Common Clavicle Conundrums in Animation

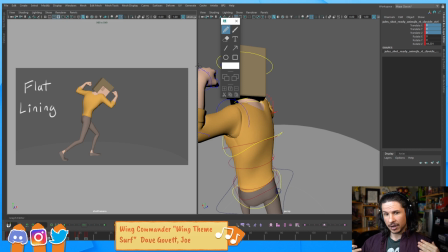So at this point, we're starting to move the clavicles, but we're moving them too much or not paying attention to the composition that they create. So in this example here, we have this character flexing, doing this pose.
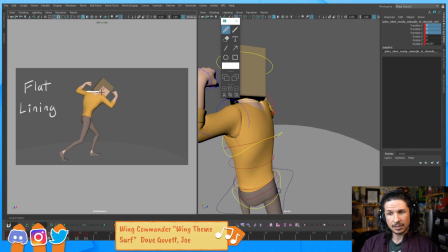And what's happening is if we look at the shoulders, they create this flat line, which destroys the dynamic feeling of the pose. We've got this beautiful line, or trying to get this beautiful line going through the character.
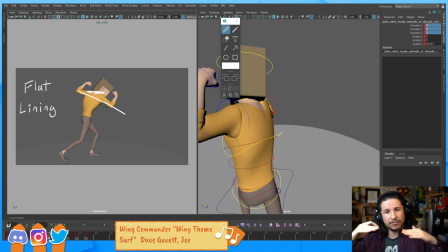The character is leaning forward, all of this dynamic stuff, and the shoulders are fighting against it. They create this boring flat line. So how do we solve this?
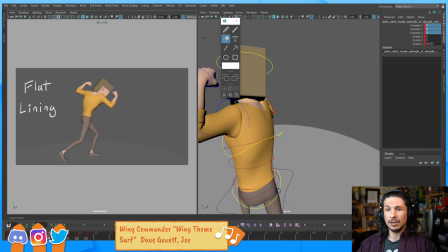Well, we just pay attention to the line of the shoulders and we try to exaggerate it a little bit more.
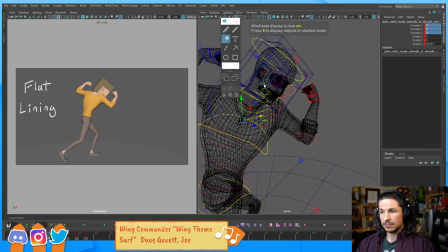So in this case, I'm just going to lower that clavicle here,
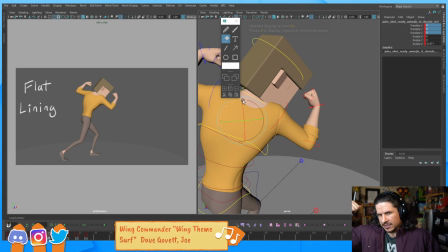maybe a little bit there, still keep it up so it feels like he's flexing and we get that shoulder action in there,
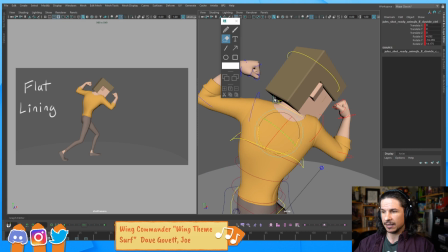and maybe raise the other one here, just like that.
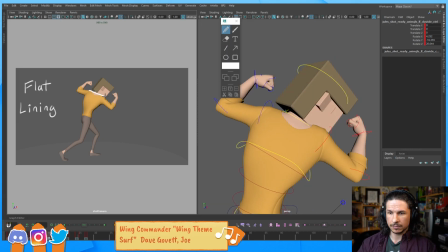Now, the line of the shoulders is at an angle. And there we go. Very simple change. And let me actually do this on a different key so we can compare the two.
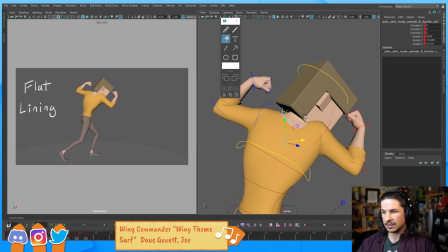So, once again, let's raise this one just a little bit. And then lower the other one.
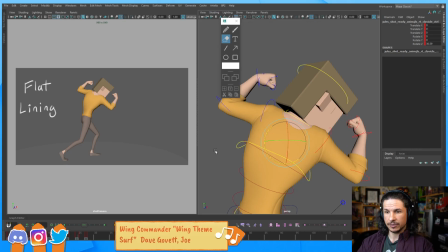So something like that. And if we compare the two, you can see how that is a little bit more dynamic. This, it's creating that flat, boring element into the shoulders. So this one, honestly, I don't see that often, but it does happen quite a bit if you're not careful.
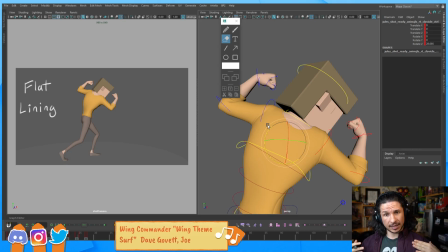So it's really just looking at your line of action, looking at the flow of your posing, make sure you avoid any character or any moment where the shoulders are just fighting against the pose you're trying to create.
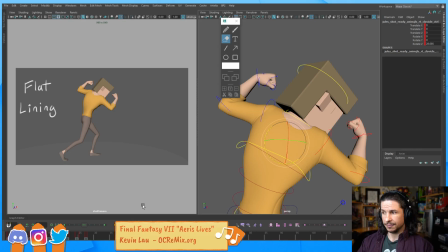Okay, so flatlining, pretty simple one. Now, the counter contrapposto.
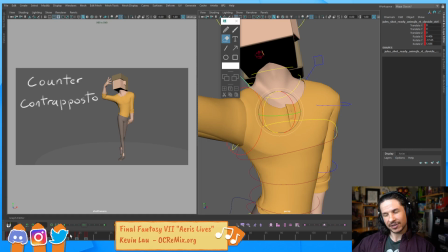This is more of a concept than an issue, but it's something I highly recommend people look for when they're looking at their clavicles. As we're taught how to pose, one of the big things that we're taught is contrapposto.
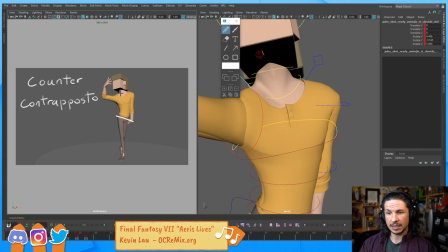Contrapposto is when the angle of your hips versus the angle of your shoulders contrast, and it makes this nice, elegant squash and stretch in the pose. It makes things feel really nice and dynamic, which is really good.
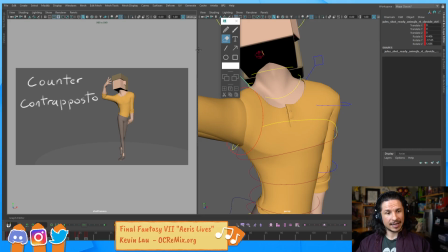And as animators, as we're posing out our characters, we pose out the spine, great, get all of that. And then, if we're not careful, we often try to pose out the shoulders to enhance the contrapposto, so that the shoulders go against the hips, because that's what we're taught.
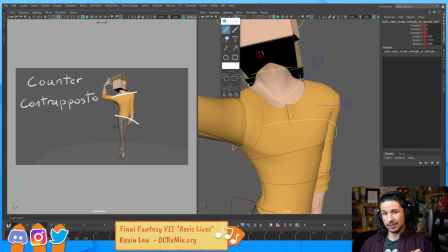The clavicles don't have to do that. The clavicles can counter the contrapposto. So as you're posing, just be aware that this is not an issue. So, for example, let's just take this pose
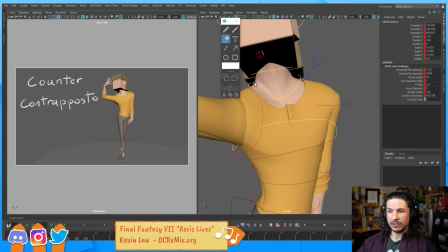and move those arms the way they kind of should be.
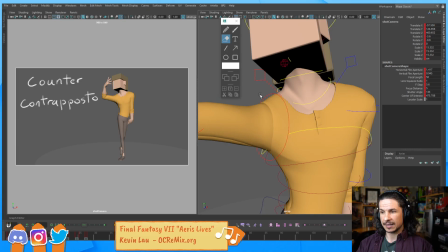One arm is raised up, which means that that clavicle should come up here, like so. The other one, if I want to relax it, should come down, like so.
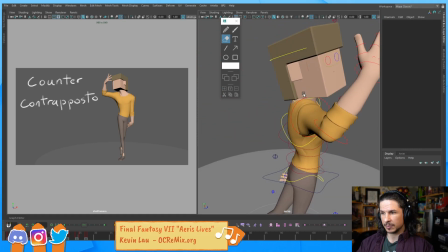And maybe even move it back a little bit and then move the other one just a little bit more forward, like that.